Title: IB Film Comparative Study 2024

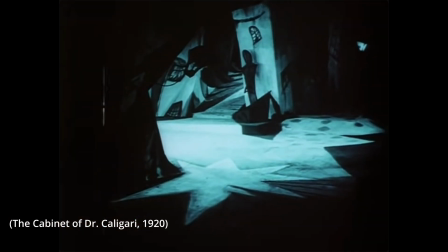Initially, as seen through mise-en-scène, the Cabinet of Dr. Caligari uses expressionist sets, which are characterized by twisted,
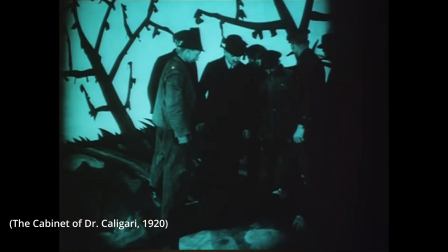angular lines and shapes, often featuring distorted and exaggerated, unrealistic architecture.
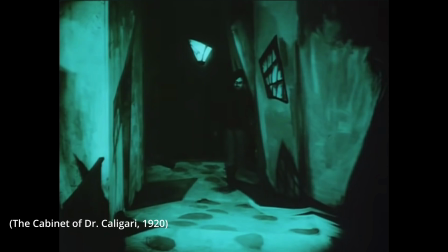In addition, the claustrophobic sets reinforce the confinement and paranoia experienced by characters.
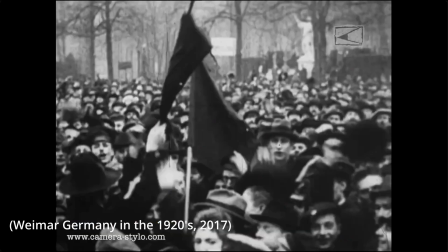These evoke a sense of unease and anxiety, a reflection of the German mindset and moral of the time.
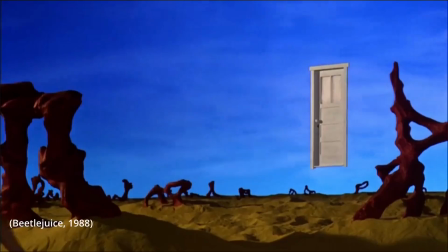Similarly, Beetlejuice features elaborate surreal sets, which created a whimsical yet ominous and grotesque environment,
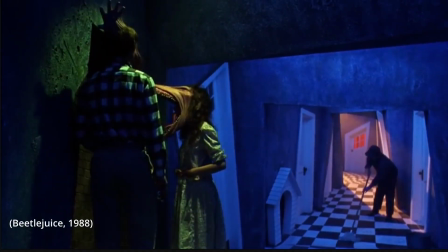creating confusing and contrasting feelings, a reflection of the clash in America between conservatives and popular culture during the 1980s.
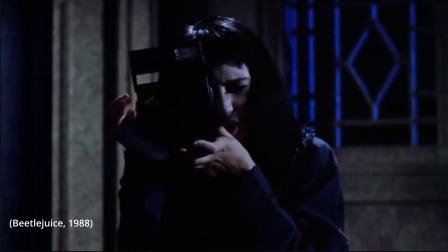In addition, they enable the audience to view the characters' worlds through their emotions.
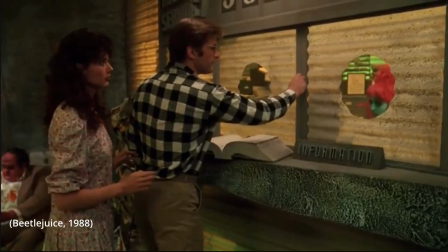When Barbara and Adam first arrive to the world of the dead, searching for a room to find their caseworker in a hallway.
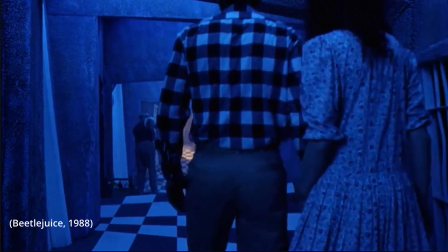The depiction of a tilted and unproportional hallway with the checkerboard floor conveys the emotions of unsettlement,
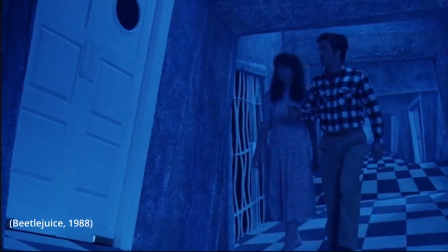confusion, and cluelessness the couple is currently experiencing.
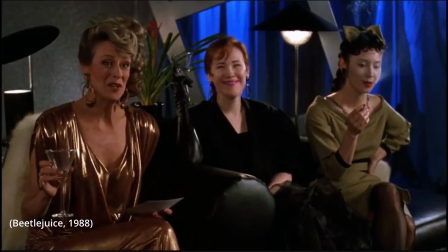Moreover, the raw decoration of the mainland home, with tilted walls, unconventional designs, and exaggerated and surreal decoration,
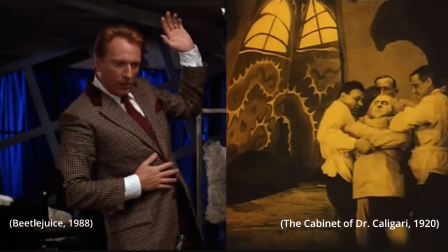not only display a clear inspiration from the cabinet of Dr. Caligari's set design, but also reflect the beginning of the consumptionist American society.
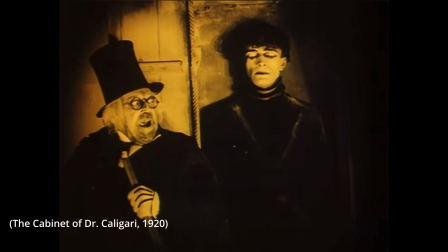When it comes to costuming and makeup, the cabinet of Dr. Caligari's characters display exaggerated and stylized makeup and costumes,
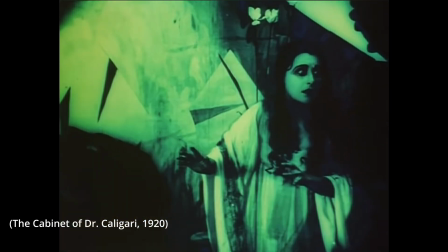which mirror the angular geometric shapes of the sets in order to emphasize the psychological states of the characters,
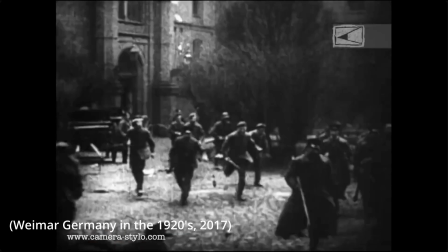particularly in the case of Caesar, a reflection of the suffrage of the German population post-World War I.
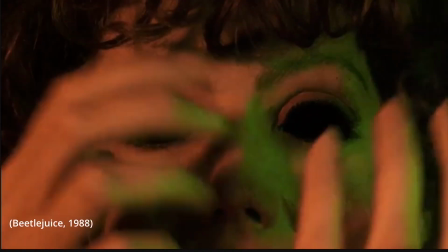Whilst in Beetlejuice, the characters' exaggerated costuming and makeup are used to highlight the secludedness of characters.
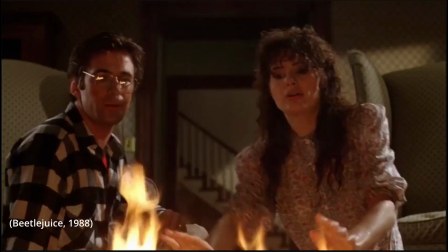In the case of Adam and Barbara,
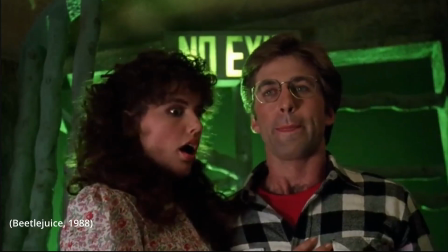their mundane looks in the world of the dead cause them to stand out and disassociate from the exaggerated and distorted features they are seeing in the characters,
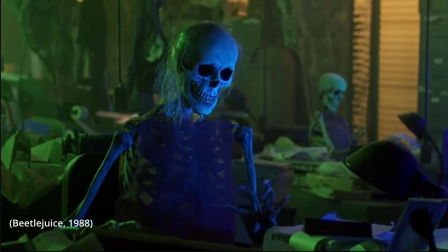which are built through the makeup and costuming.
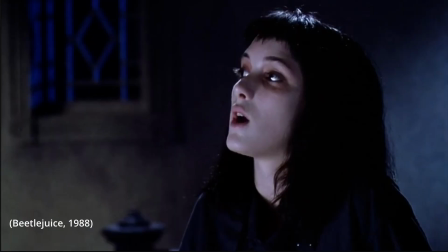Whereas Lydia's dark makeup and costuming, similar to Caesar's makeup, isolate her and portray her as an outcast in contrast to the mundane world she is living in.
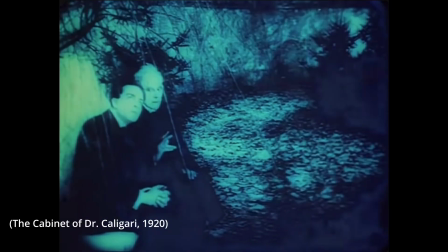The cabinet of Dr. Caligari utilizes chiaroscuro lighting, which is the use of high and low contrast light,
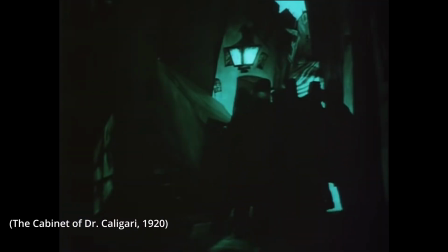to create stark contrast between light and shadow, emphasizing the psychological or emotional states of the characters.
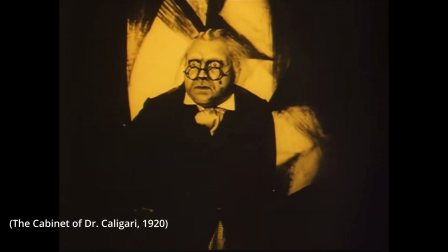The use of this lighting technique intensifies the sense of unease, dread, and madness.
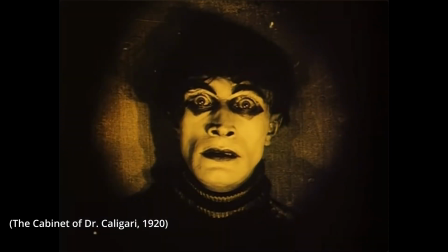In addition, the chiaroscuro lighting is also utilized to emphasize the facial and bodily expressions of the characters, in order to convey their emotions and feelings.
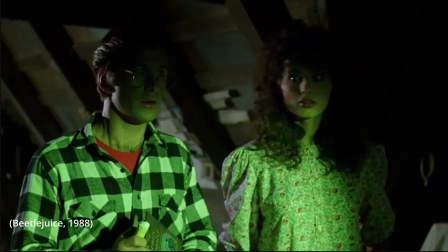The use of chiaroscuro lighting in the color green in Beetlejuice is used as a leitmotif of the character of Beetlejuice,
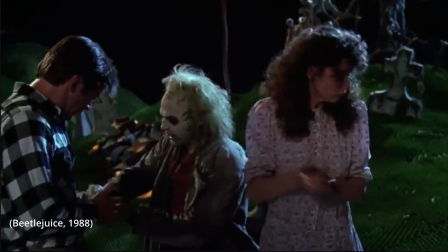whilst also highlighting the presence and the power that the character has over the world of the living and the dead,
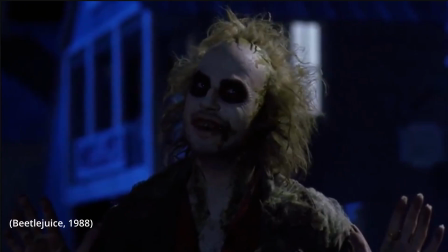as the color green is the color mostly associated with Beetlejuice.
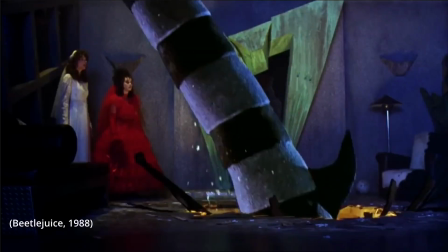Once Beetlejuice is defeated, he is sent to the waiting room that Barbara and Alan were once sent to at the beginning of the film.
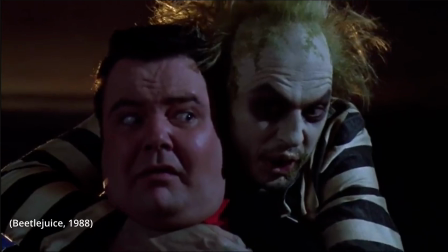Although, now that Beetlejuice has lost the abilities and the powers that he once had over the world of the dead, we can see how,
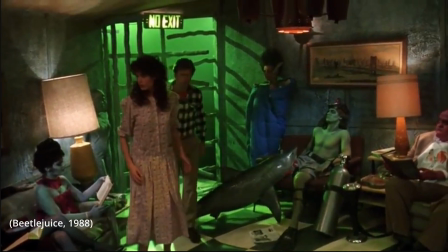in contrast to the beginning of the film, where the waiting room was once lightened using chiaroscuro lighting in the color green,
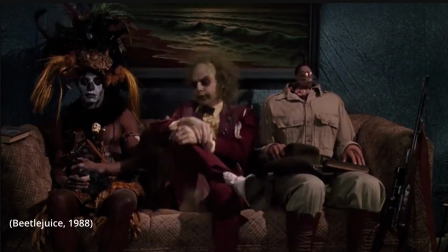now it is lightened in darker tones, appearing as ambient light as Beetlejuice has been defeated.
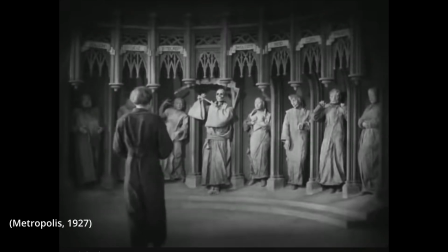To conclude, the influence of the German Expressionist movement on the filmmaker Tim Burton is foreseen,
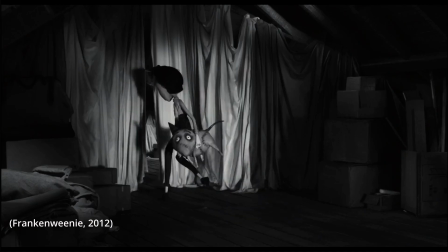as is the evolution of the movement, alluding back to the historical context of the cabinet of Dr. Caligari and Beetlejuice.
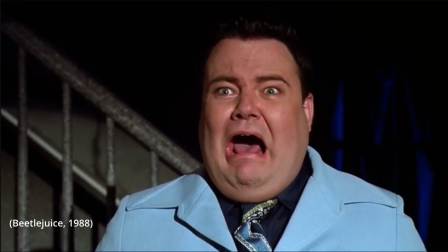Through the use of chiaroscuro lighting, the display of emotions instead of realism, the exaggerated and unrealistic makeup and costuming,
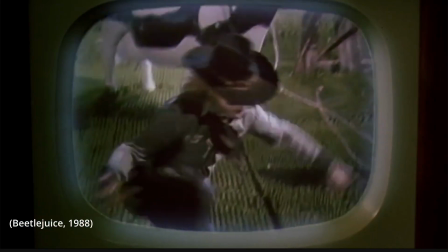and the surrealistic and distorted set designs, Burton's 1988 Beetlejuice displays a clear inspiration from the quintessential German Expressionist film,
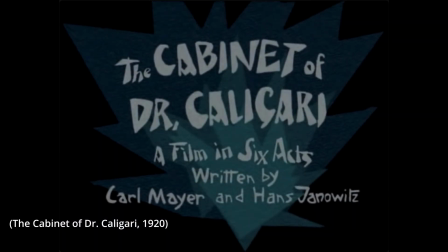The Cabinet of Dr. Caligari, contributing to Burton's niche and unique aesthetics of his filmography.